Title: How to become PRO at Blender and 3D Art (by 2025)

my coffee here so another really key step after we've picked the right reference project maybe you've modeled you know a building up or something i'm going to keep referring to archivist because that's actually um the work that i do personally and that's the kind of thing that i teach so let's assume that you've modeled something up you've maybe put some textures on it you might have actually picked a camera shot already we want to make sure that the lighting is actually like looking epic so we want to make sure that the angle of the sun is not behind the camera specifically because that will completely
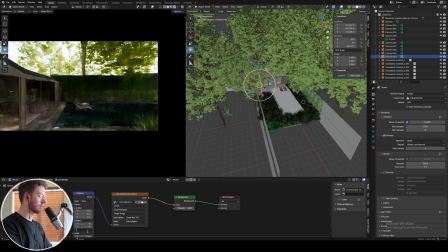3:12 blow out the colors it'll make it look super ugly this is something not a lot of people actually know you can even test putting the sun directly in front of the camera and that's going to create some really really interesting effects and it's going to actually have quite a cinematic feeling to it
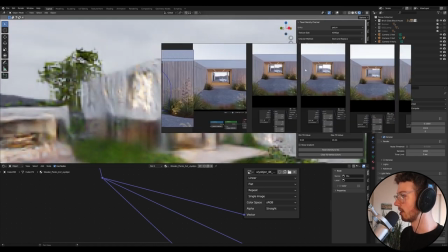3:28 you want to make sure that you're testing increments of probably 20 to 45 degrees and basically just create a little snipping tools of
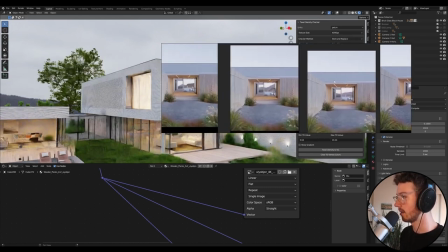3:36 what you've just done chuck that on a software like pure ref which is free and you can keep track of the sun angle and how it looks as well so
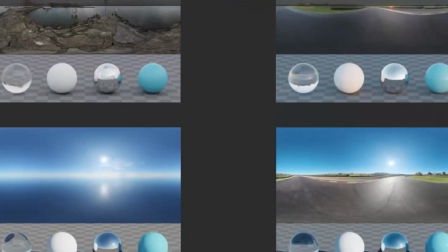3:44 if you want to just get started with this you can use some free hdris from polyhaven these are cc zero so they are creative control
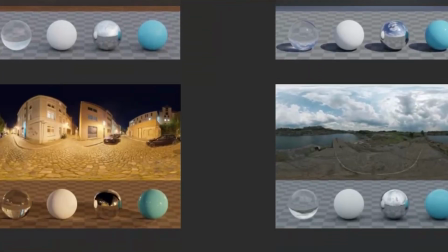3:52 zero so i'm not going to explain exactly how to do this process you can actually check out my hdri tutorial on this but you can get some free ones on polyhaven a great resource for getting all sorts of different environments and yeah I highly recommend checking them out and when you're
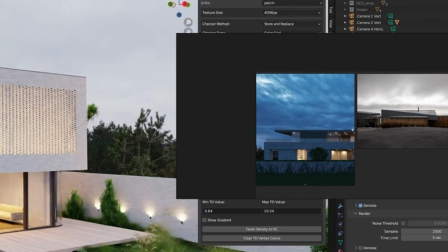4:10 making your selection it's actually quite important that you pick an HDRI that's similar to your reference project the idea here is that we want to copy exactly what the reference project is when it comes to the materials the modeling the lighting because if you can achieve basically the reference project that means that you've actually got on to a really really high level of skill and then you can actually start to make your own work so now that we've got our lighting sorted
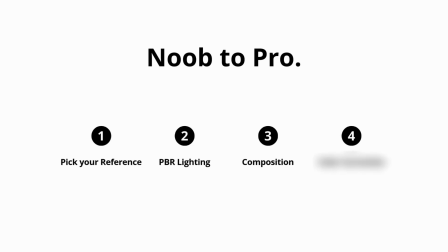4:35 the next step is to pick the right camera angle and it's actually pretty straightforward with this i would just recommend sticking with a front
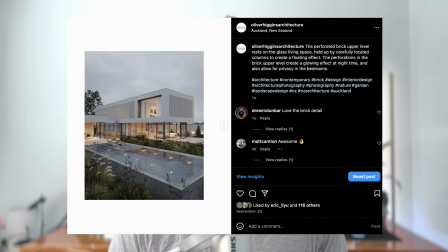4:44 on render or a 45 degree render and you can play around with different crops like a vertical crop if you're doing an instagram post you know i do a
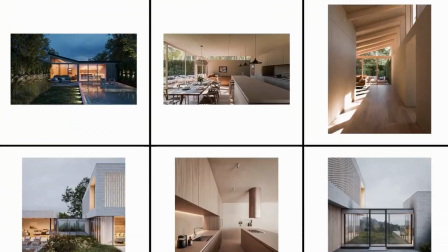4:52 lot of instagram posts you can actually check my instagram out um and yeah
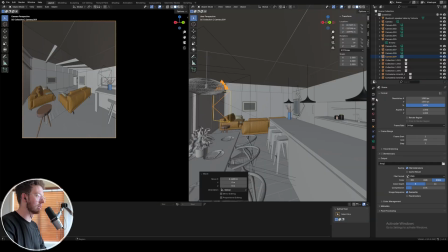4:57 it's it's it's just a great way to mix it up so many renders are in 16 by 9 1080p resolution whatever you want to call it they're all horizontal and it's just cool to do a vertical every now and
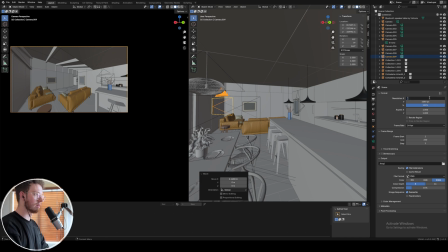5:10 then just to mix it up it has a different feeling to it you see more foreground and you see more sky
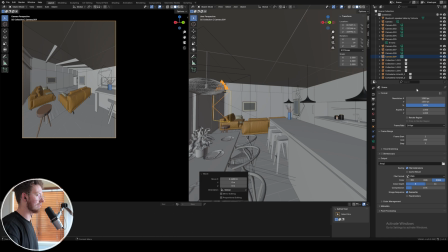5:15 um so yeah it's got a cool vibe play around with the angle front on,
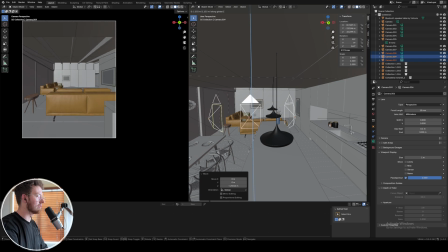5:20 45, play around with the crop and also you just want to make sure that the height of the camera is relatively eye level to the scene. This is something that quite a lot of people get wrong, you actually want to make sure that the viewer feels like they're in the scene and the only way to do that is to actually put them at eye level.
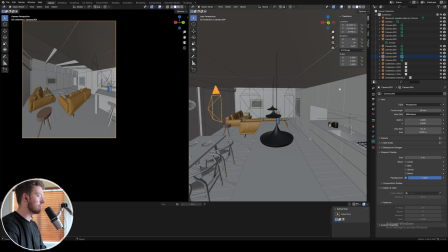5:39 So it's a simple tip but it's actually pretty important and it will help you a lot.